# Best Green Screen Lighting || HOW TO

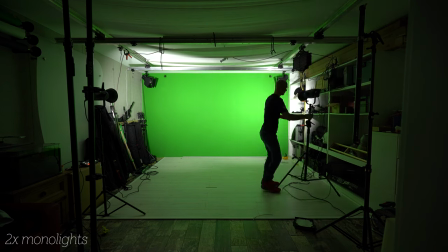(4:05)
So we need to move the lights further to the background and
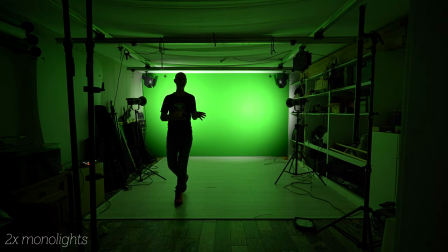(4:09)
suddenly you see it's not all that even anymore what can we do first we
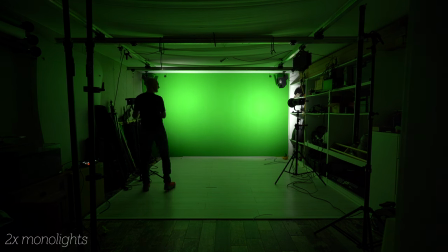(4:14)
can obviously rotate the lights slightly towards the center but
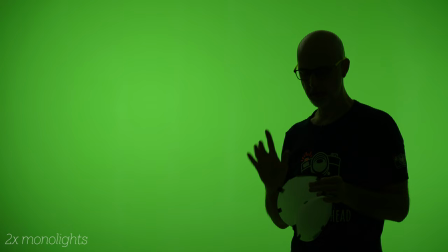(4:19)
it's still not even the next thing I can do is use a diffuser paper on each of
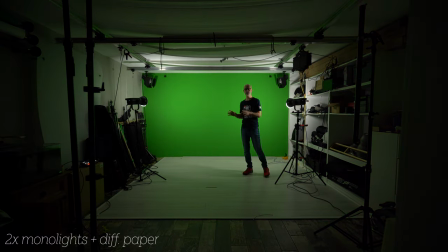(4:23)
the lights that eats away a little bit of the light but it's already a lot more even than before we could of course use our soft boxes again but as I said they take up a lot of space so I'll show you another even better option.
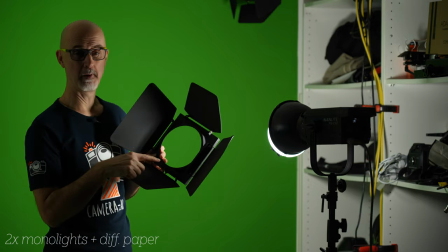(4:38)
I will add so called barn doors to each of the light.
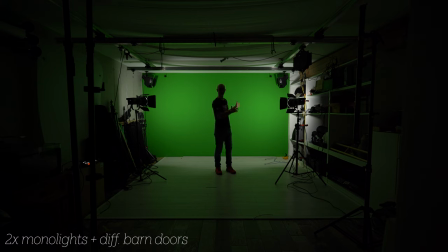(4:42)
How does that help you may wonder it still looks almost the same but the good thing with the barn doors is I can control the spill of the light so I can put them further back and
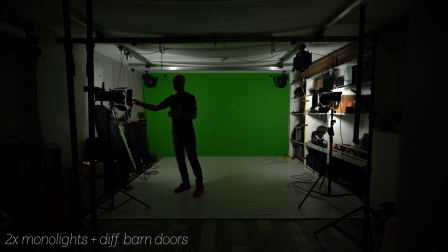(4:56)
by closing this side door I can avoid the spill on me. The only downside The downside is that we lost a bit of light, but we are at 30% of the power so we can easily increase that.
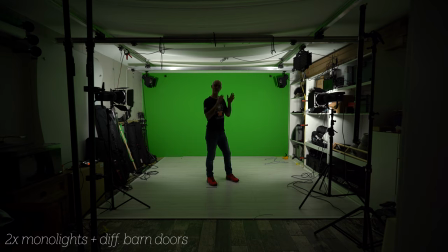(5:09)
And there we go, we have a very evenly lit background. And all that with a rather small footprint of the lights, because we didn't use the softboxes. If I now measure the light with a light meter on several spots of the background, I see that it is very evenly lit.
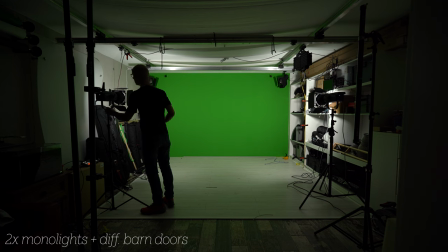(5:26)
If it is not, you can always rotate the lights, and of course, you can also increase or decrease the power.
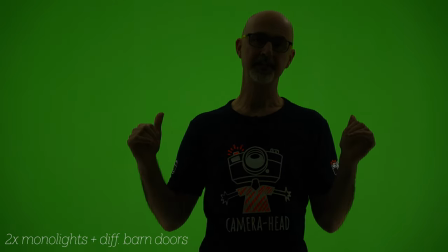(5:34)
Now that we'll hit our background, it's time to light our subject.
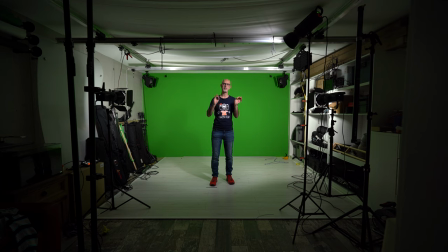(5:38)
What you have to understand before we start, lighting is very subjective and depends a lot on the background you want to put your green screen footage onto.
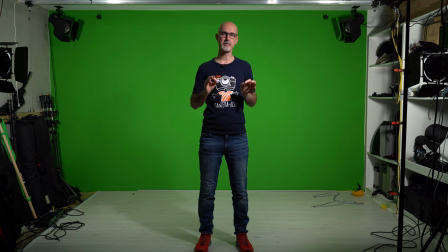(5:47)
This lighting might look ugly if you look at the clip straight out of the camera, because the lighting is so hard.
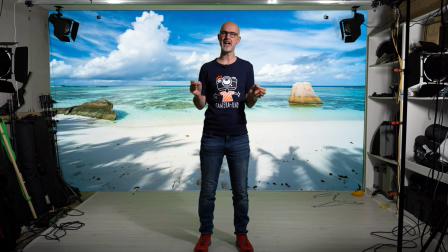(5:53)
But if you put it on a beach background, it looks pretty natural. Because you would expect the hot shadows from the sun.
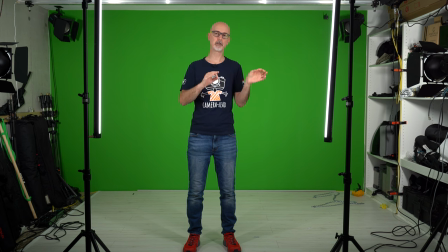(5:59)
Rather than flat looking lighting that might look quite good straight out of camera, but not so good on a beach background.
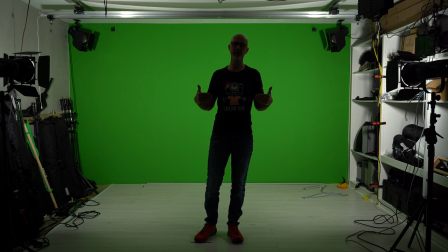(6:05)
With that said, let's start creating the light for you. If I place myself in the frame so that I don't cast any shadows, you see that I'm a silhouette.
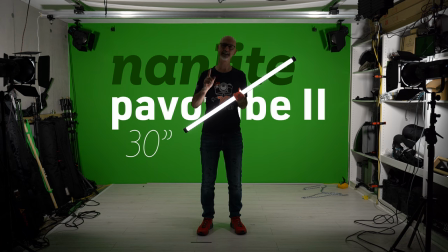(6:14)
So I have to add more lights. And to do that, let me introduce you to my favorite continuous lights. You might think these are lightsabers, but no, they are LED tube lights, also from Nanlite.
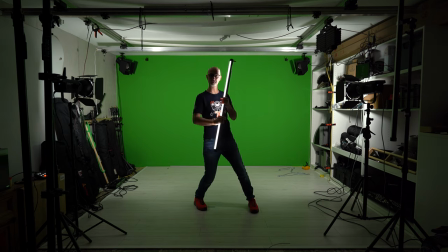(6:26)
The so-called Nanlite power tubes are super flexible to use because they take up little to no space.
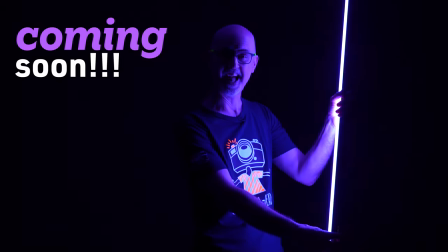(6:33)
And they're even RGB lights, so you can dial in any color you want for awesome effects for photography and videography.
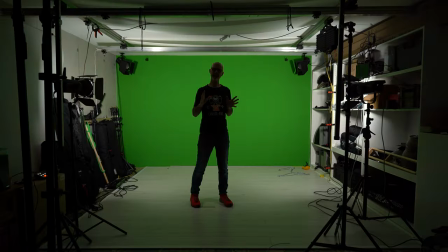(6:39)
I will create a separate video about that. One thing I want to show you right away though is the effects.
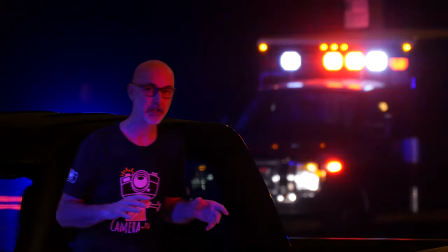(6:44)
One of them is the police car effect, so you can play the gangster in your next YouTube video. Cool, right? But back to green screen lighting. The parvo tubes have all sorts of mounting options.
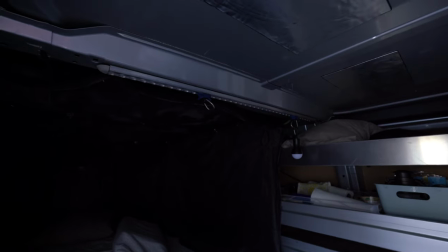(6:56)
You can for example hang them from the ceiling by just drilling a hook into the ceiling. Or you can use the magnets to mount them in the back of your van, which makes them incredibly space-saving. But if you prefer, you can mount them on tripods. The good thing when you light the background separately is that you have complete control over your light on the subject.
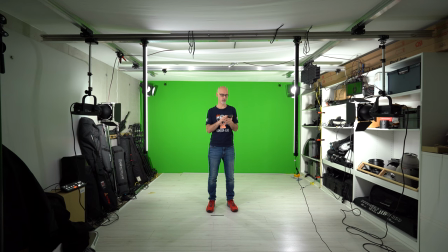(7:12)
For example, I can choose to have only one light for a very contrasty setup. With most NAN lights, you can even control them from within the app, because they have Bluetooth built in. So it sometimes is good to have all lights from one manufacturer. I will keep both lights at full power though, because they are very far out to keep them out of the frame and that creates a bit of a contrast anyway.
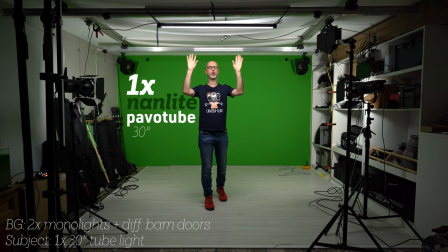(7:33)
If you want to save money, you could also use only one power tube and mount it horizontally.
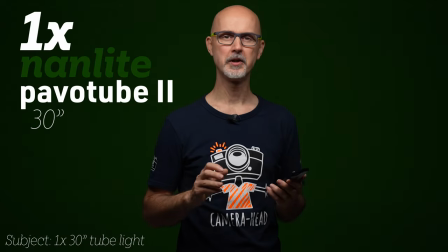(7:37)
If I turn off the background lights, you can see how cool that would look for a non-green screen setup.
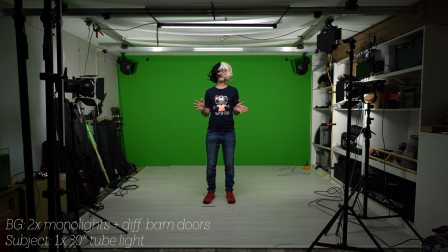(7:43)
And that's our first result for the comparison.
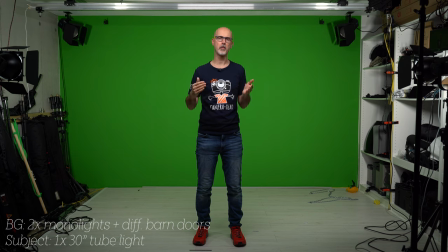(7:47)
Before we talk about smaller sized rooms, for this medium sized room we could further improve the look and the quality of the green screen keying by adding two more lights.
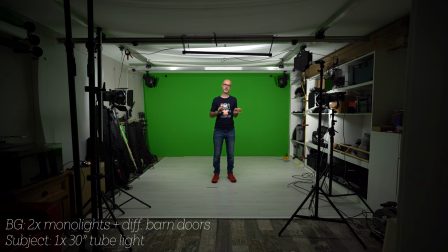(7:56)
I am aware that this will add to the costs of your studio setup, but I want you to understand all the options.
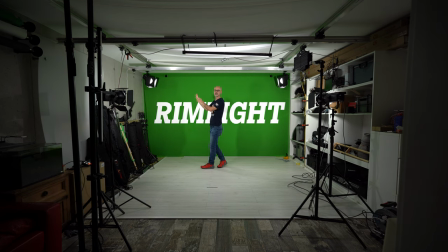(8:02)
What helps improve the keying is to add a rim light. light. That light will create a slightly brighter edge of your subject.